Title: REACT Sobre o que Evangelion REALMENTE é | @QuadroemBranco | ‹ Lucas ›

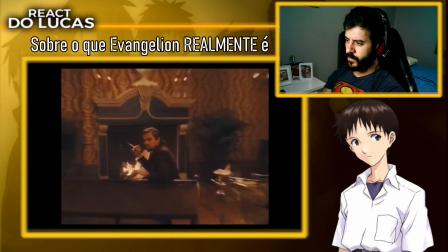738s
Não é porque você quer fazer um filme denunciando racismo que você automaticamente não é racista, por exemplo.
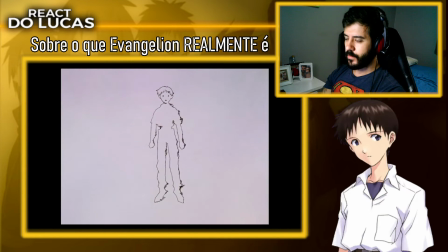743s
Quando a gente fala de arte, por mais que uma coisa influencie a outra, não dá pra resumir uma obra ao que o autor quis fazer, mas sim ao que ele concretamente fez, se o que ele entregou no fim das contas é interessante artisticamente ou não.
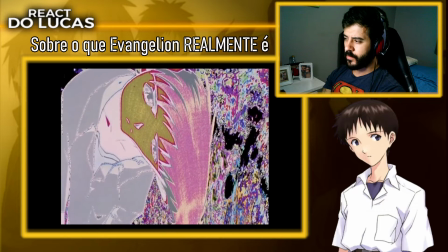754s
E eu amo esse final. Ele consegue transformar essas limitações em linguagem, entregando um esquema único que funciona demais no sentido subjetivo.
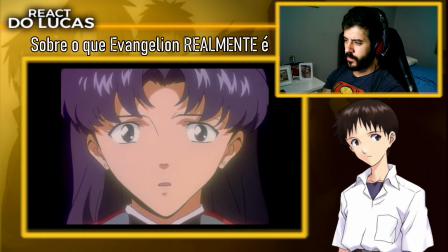763s
Saltando de personagem em personagem, ou caso em caso, como o anime se refere,
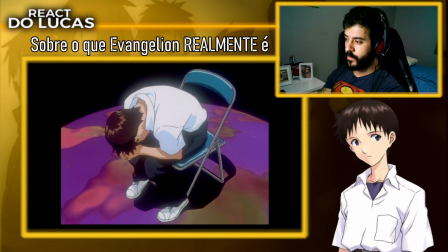766s
ele vai repetindo frames e frases que vão colocando a superfície de cada personagem contra a parede, como metáfora pra eles próprios martelando essas perguntas na cabeça,
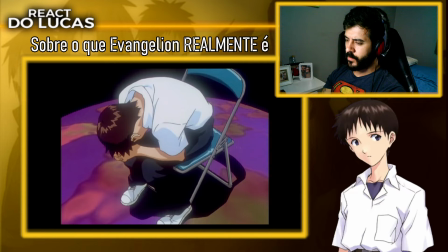774s
desfocados pelo julgamento alheio enquanto expõe esses conflitos internos.
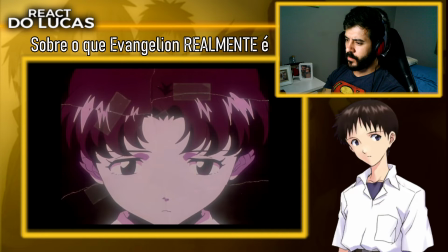778s
Em algumas partes, de um jeito até bem simbólico, como quando a gente vê a Misato cada vez mais quebrada por dentro enquanto organiza tudo por fora, Mas no geral,
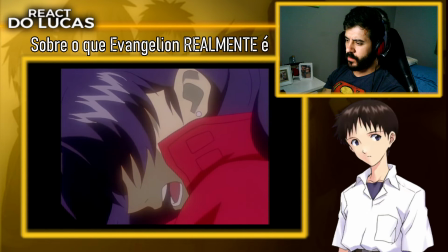786s
esses personagens que até então guardavam muita coisa pra si São obrigados a se abrirem de forma bastante direta aqui É só prestar atenção no
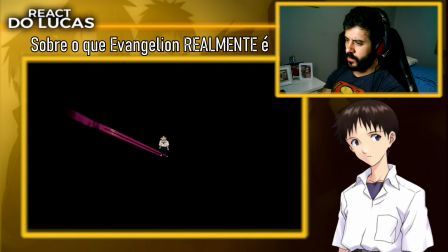793s
que eles estão dizendo Talvez tecnicamente seja um improviso, mas não tematicamente É um exercício de metalinguagem muito interessante Quando a instrumentalização humana começa A gente sabe tudo o que precisa saber Todas as almas vão se tornar uma numa grande consciência coletiva E pronto,
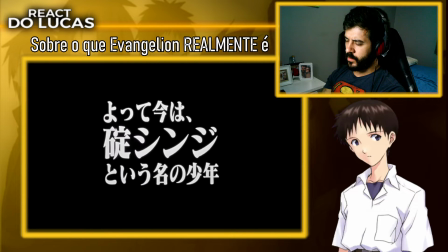807s
eles literalmente escrevem na tela Temos pouco tempo pra isso, então bora pros personagens Caralho!
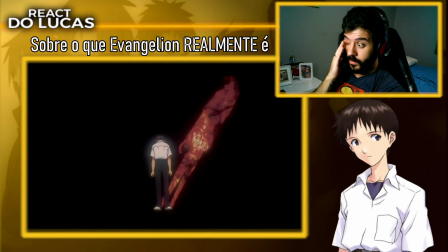812s
Que eu falei sobre prioridade É isso que mais incomoda esse público seletivo de Evangelion O final da série não ser nenhum espetáculo megalomaníaco Mas
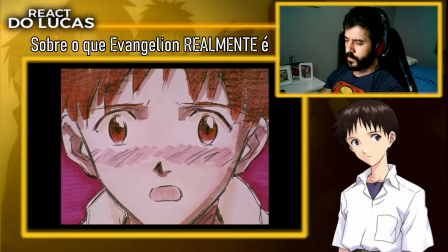820s
sim um movimento sensível e intimista Que sempre foi o foco Por mais que o anime não tenha realizado a qualidade técnica que ele gostaria Ele ainda entrega o que
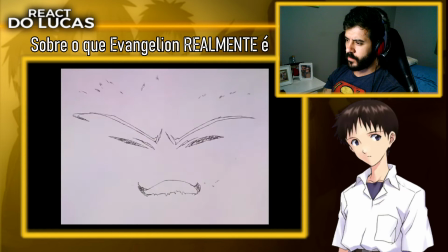829s
o autor queria desde o começo O lance de usar os rascunhos no último episódio Tá longe de ser uma prova de que foi mal feito ou algo Da hora É inclusive uma forma muito inteligente de representar graficamente O que a narrativa tá nos dizendo os personagens se despindo de toda a parte externa
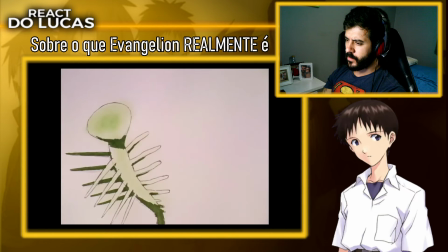843s
e se expondo ao máximo, e se a gente quiser explicar no sentido prático da trama, representa também os corpos se dissolvendo aos poucos por causa da instrumentalização.
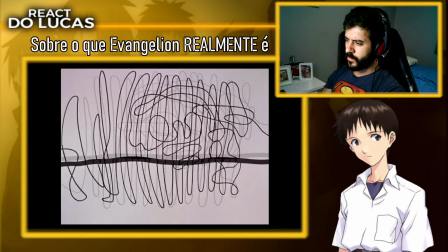851s
Isso é o mais longe que esses episódios chegam de ser uma experiência confusa, a parte visual.
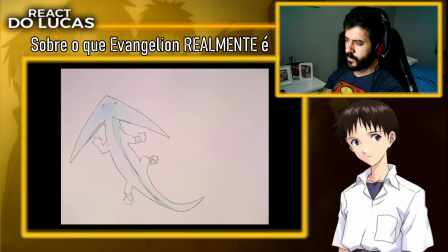856s
De um ponto de vista do texto, ele é bem didático pra falar a verdade, a narração chega a dizer que tudo aquilo são formas que representam eles, e a realidade é da forma que a gente interpreta.
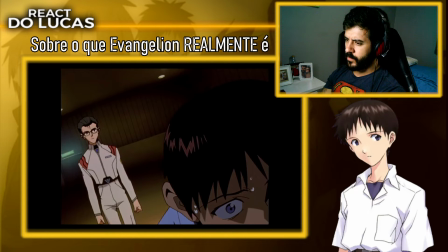864s
O arco principal de Evangelion é basicamente sobre como Shinji não via sentido pra própria existência, e aos poucos vai começando a se identificar como piloto de Eva,
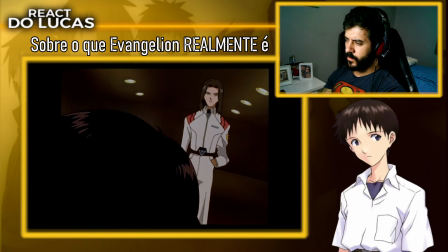872s
não porque queria isso, mas porque fazer o que mandam era um tipo de mecanismo de defesa,
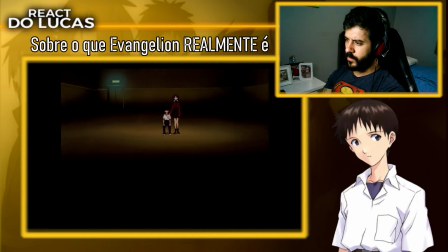877s
que se não fizesse aquilo seria abandonado de novo sem perceber que todos na volta dele passam por problemas de aceitação muito parecidos.
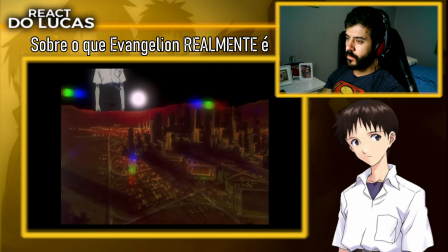883s
Isso funciona ainda mais na sociedade japonesa, mas é um tema universal, se enxergar não como função, mas como indivíduo, e aprender a se amar também.
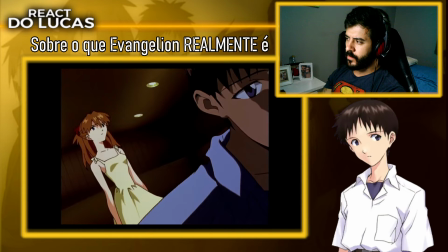891s
O Shinji se odiava e por isso não podia amar os outros, em um mundo sem nada,
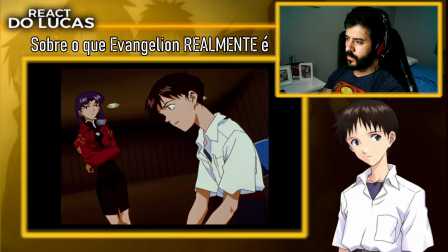895s
sem ninguém como referência, sem perceber o valor da diferença entre as pessoas, ele não tinha como enxergar a si mesmo.
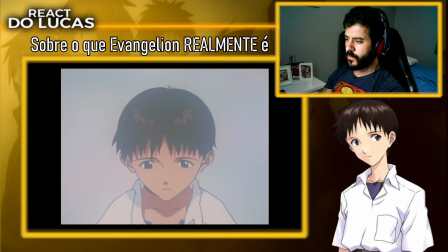901s
É por isso que ele nega a instrumentalização, onde o outro não existia.
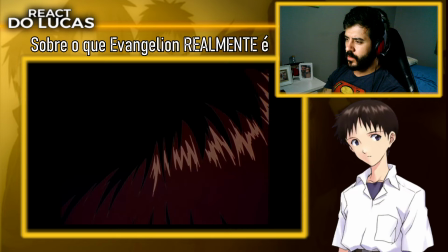904s
É só aqui que ele percebe que os outros na volta dele também passavam por isso, que viver num mundo isolado pode ser mais doloroso ainda e que ele também pode existir sem pilotar o Eva.
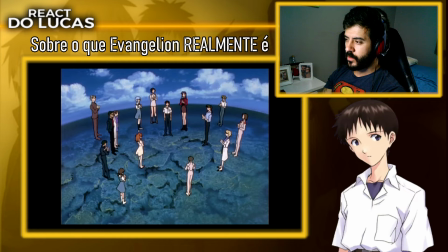913s
É por isso que todos aplaudem ele no final.
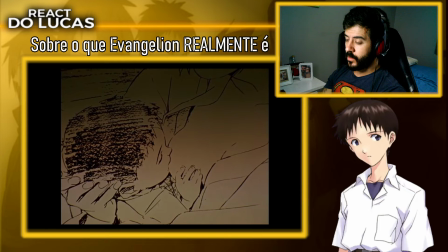915s
Depois de passar a série inteira buscando substituir a imagem da mãe através das mulheres que passam na vida dele procurando o mesmo conforto e segurança,
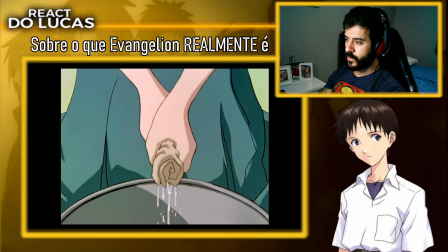922s
tem uma cena onde ele chega a falar que a Rey lembra a mãe,
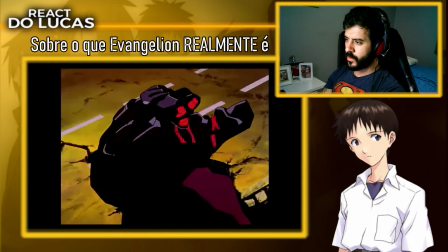924s
E confrontando a imagem do pai O outro através dos anjos Como a gente vê na passagem Onde a palavra inimigo Fica sendo encortada com as imagens dos anjos E então do Gendo,
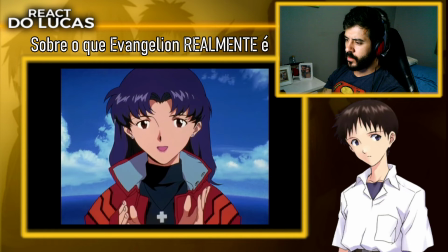933s
pai do Shinji O Shinji finalmente consegue se reconhecer Como um indivíduo singular Único exatamente por causa dos seus laços com o
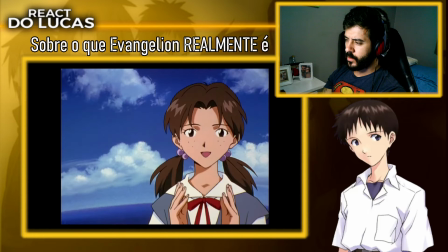940s
próximo Não como uma forma de dependência Mas percebendo que só se pode ser eu Em relação ao outro Adeus mãe,
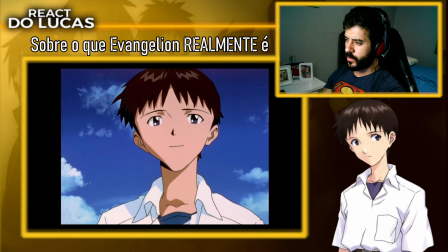947s
obrigado pai E a todas as crianças que conseguiram chegar até ali Parabéns, esse final é lindo
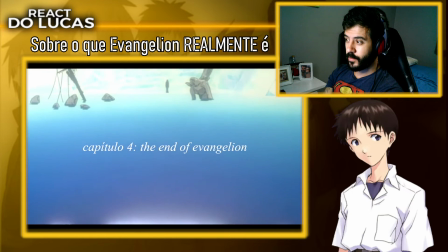953s
Caralho mano O diretor do anime, Hideaki Anno, passou por uns períodos bem difíceis de depressão e Evangelion surgiu da canalização desses sentimentos.
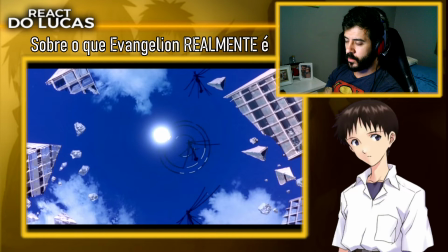962s
O Shinji incorpora não só a própria experiência do diretor, como abraça qualquer japonês médio com dificuldade de se relacionar,
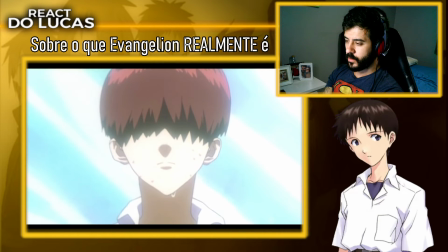968s
que não vê propósito na vida e a série termina com uma mensagem encorajadora nesse sentido.
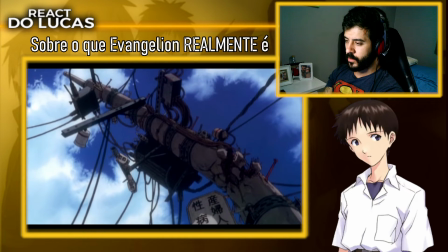972s
É admirável o resultado de experiências tão complicadas ser algo tão positivo. Mas não era o que o público queria.